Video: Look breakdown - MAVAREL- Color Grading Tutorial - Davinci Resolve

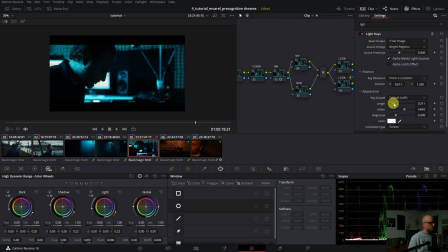20:30 No, I have to maybe introduce more length, less softness.
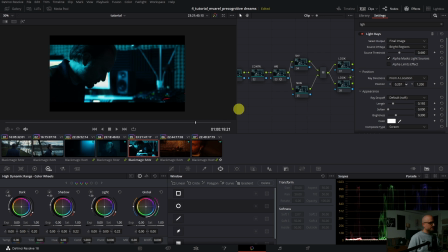20:42 Yes, and then turn the location position on this side. Yeah, now we have again this modern technical look, something like that.
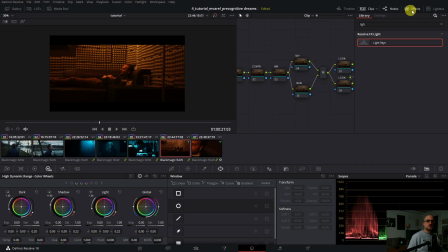21:01 Now, this is the dream phase, so it is already pretty warm. I don't want this reddish tone, but more of yellowish tones. And now he is dreaming and have his experience, and then later he will express that into his music.
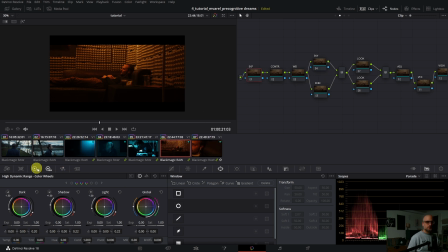21:20 So I will introduce a little bit of exposure. So I go with the HDR wheel, global exposure, and dial it up.
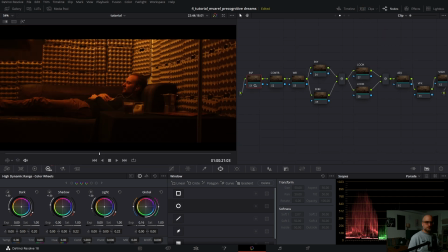21:28 Sorry for that. So maybe something like that. So before and after. Then I'm pretty happy with that. I don't need more contrast. Yeah, white balance, we have too much red into the shadows.
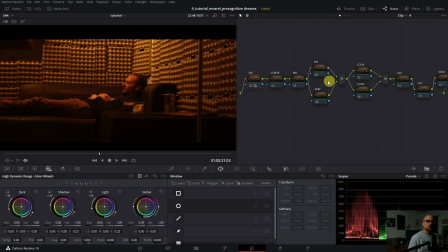21:44 And you see that down here. So I don't want that. I want, again, a little bit of color separation. So with the lock wheel here, I balance the shadows a little bit out.
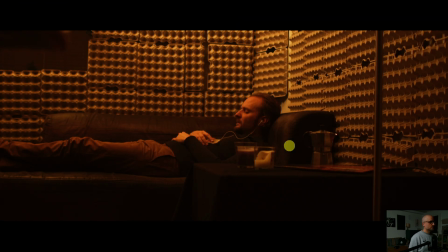21:57 So I introduced more greenish, bluish tones. So before and after, maybe a little bit more. Yeah, before and after. Gentle adjustments, but very effective.
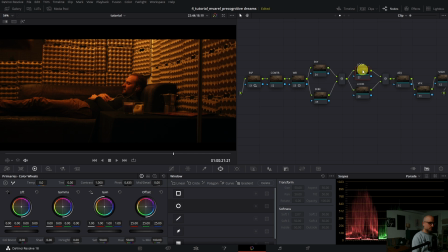22:15 Yes, so now in the look node, I desaturate the image quite a bit. So I have a monochromish look. Something like that.
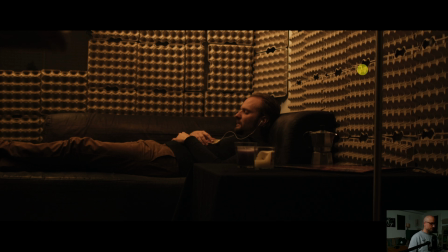22:31 Before and after, now it gets really interesting. And then with the second look node, with the gamma,
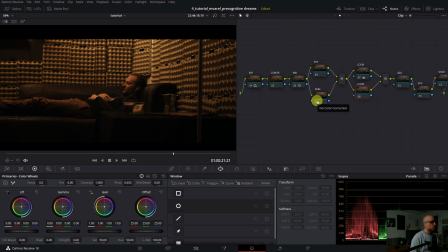22:40 I will introduce some reddish, yellowish tones. Something like that. So golden tones, a little bit of red.
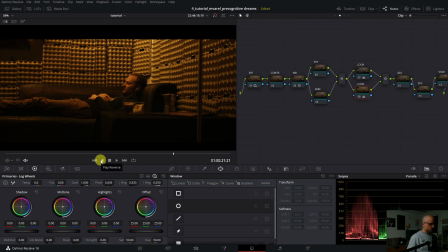22:56 Then with the lock wheel of the shadows, I introduce a little bit of blue, greenish tones. Yes. Now, before the look, after the look.
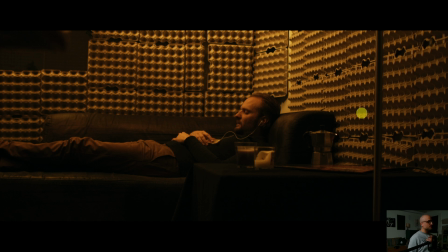23:12 So I desaturated first the entire look, so it gets really monochromish. And then with the gamma wheel, I introduce a little bit of yellow and red, so it gets really like in a dream phase.
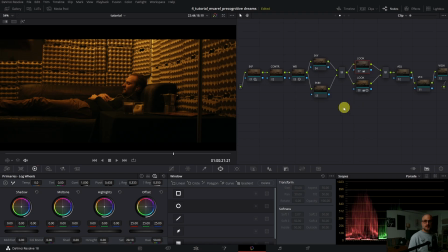23:27 Then with the vignette,
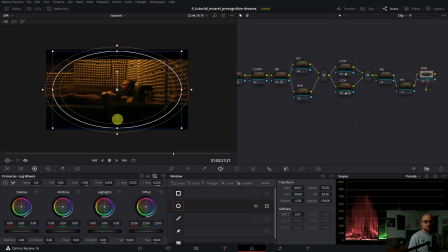I will darken down even further the edges. So we are really again in his mind. Like that.
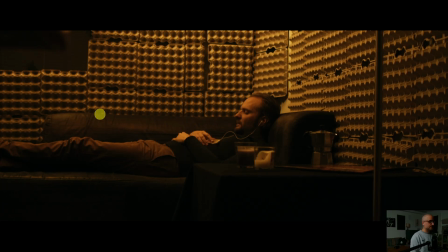23:50 And now with the gain wheel, I dial it down. Like that. A little bit of gamma too. Yes. Before and after, before and after.
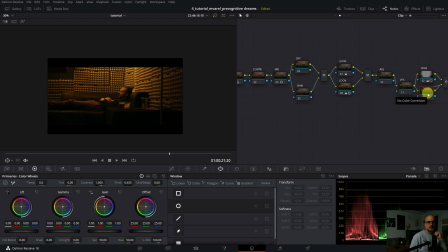24:02 That's pretty good. And then with the second vignette, here, on this node, I will brighten up the light source a little bit with the gamma wheel, something like that.
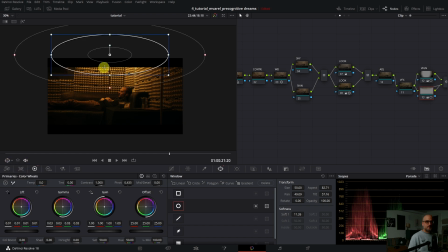24:24 Let's check.
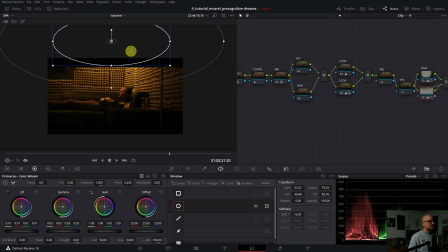24:29 So it's like the light shines to him and he will get inspired by the light source.
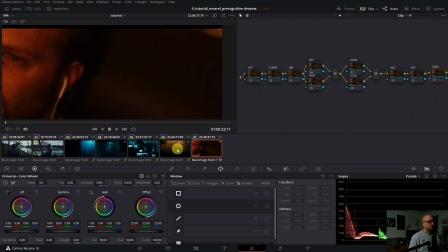24:41 Then I copy paste. Yeah, I have to stabilize it.
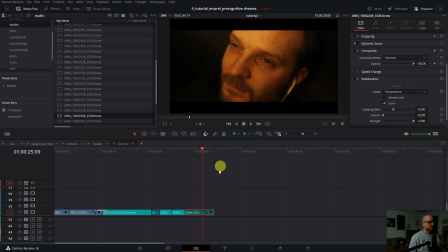24:50 like that.
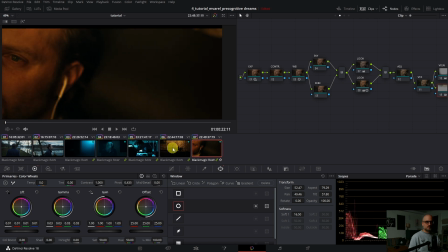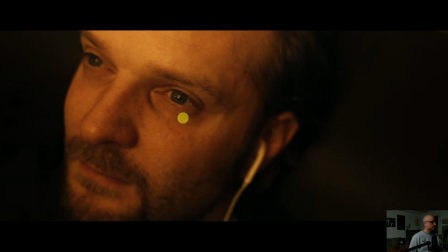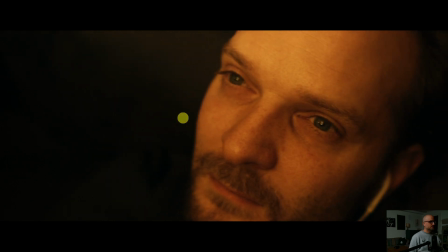25:01 Yes, the expression is perfect, the color, I love that too.
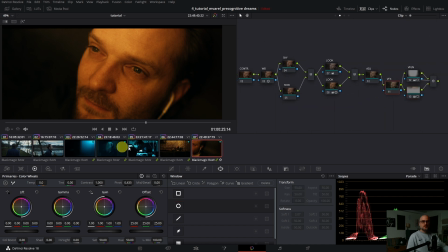25:06 So now what I do with the VFX again, it's to copy paste the light rays, and now I will introduce even more dreamy face look.
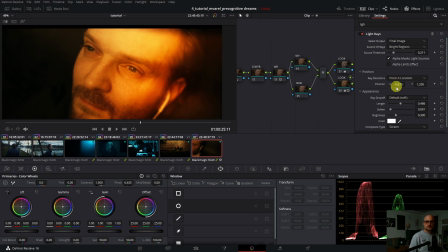25:23 I have to lower it down the threshold, the location of the light rays.
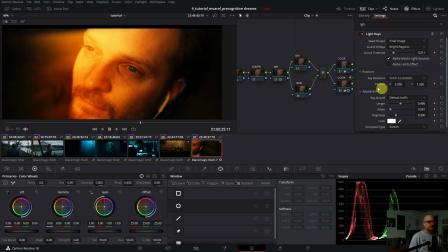25:31 I have to correct a little bit. Length, less softness, less brightness. No, more brightness, but less saturation, right? So
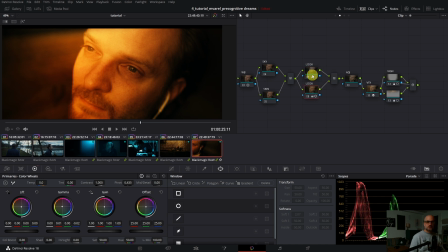25:51 I will put on the look node where I desaturated the look, I will do it even more. Maybe something like that. And then in the look adjustment, I darken it down.
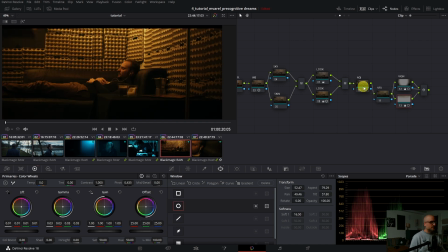26:09 Now I play it through.
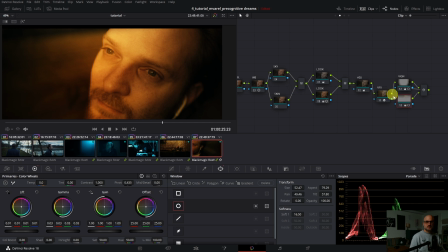26:15 It's not bad. This vignette here, I don't need that. This vignette, it's okay, I'm not happy.
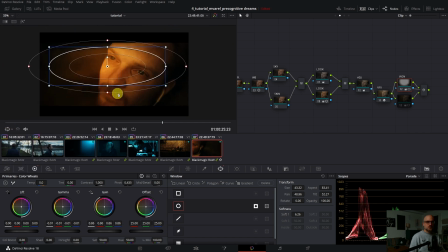26:26 I have to guide the view of the audience a little bit more. So we really focus on his eyes and on the light rays, so it feels really dreamy.
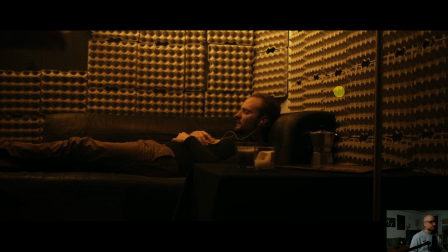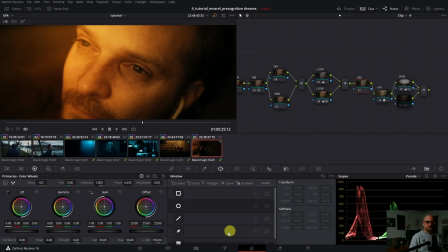26:51 Now it's too dark. I cancel this one here. Now I don't know why, but the stabilization is again away.
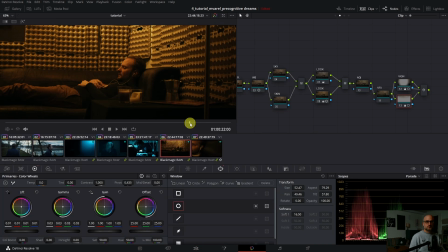26:59 So I put it back. Let's watch it again.
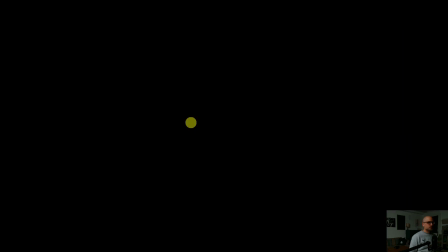27:06 Yes, and the light rays really introduce this dreamy face of him.
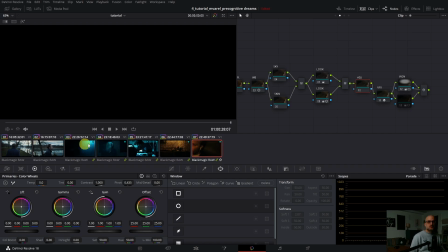27:13 Yes. So why it was so simple and fast, everything?
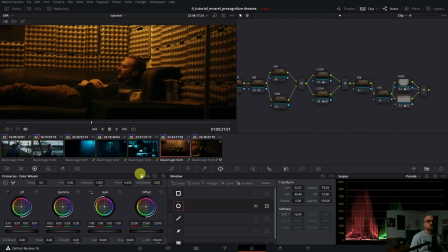27:19 So first of all,
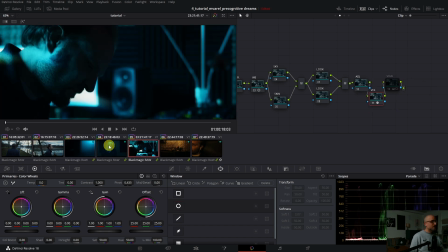27:22 the interior shots, when we talk about lighting, the look was already there. Then, even more important, not more important, but as important too, when they shot it,
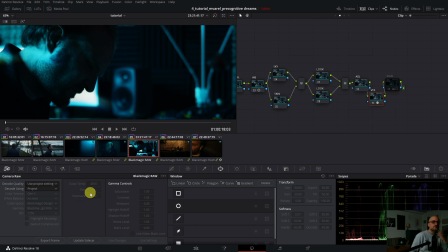27:37 if you see down here, I don't know if you can see it, but here the color temperature, it's about 4500 Kelvin. So they introduced already the look also with the camera and with the light.
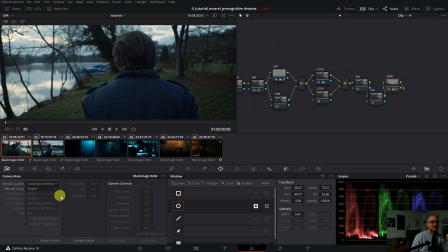27:54 Then when you go to the outdoor shots, again, the color temperature, it's not like 6500 or 5600, it is 4900. So it's pretty cold already.
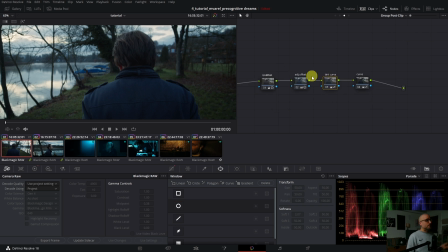28:09 So I have to really, in the group post clip, put a little bit of greenish bluish tones, and that's it. So it's really important already during the production that the DOP
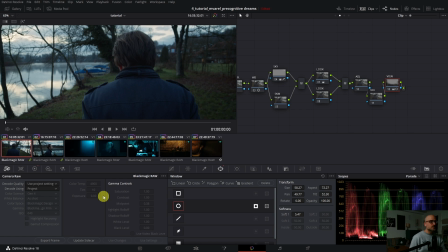28:24 introduces the look already. And this is the final look we did.
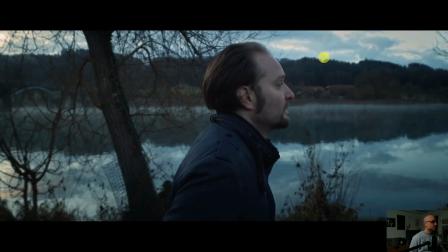28:30 So the introverted part, dark, bluish, cold.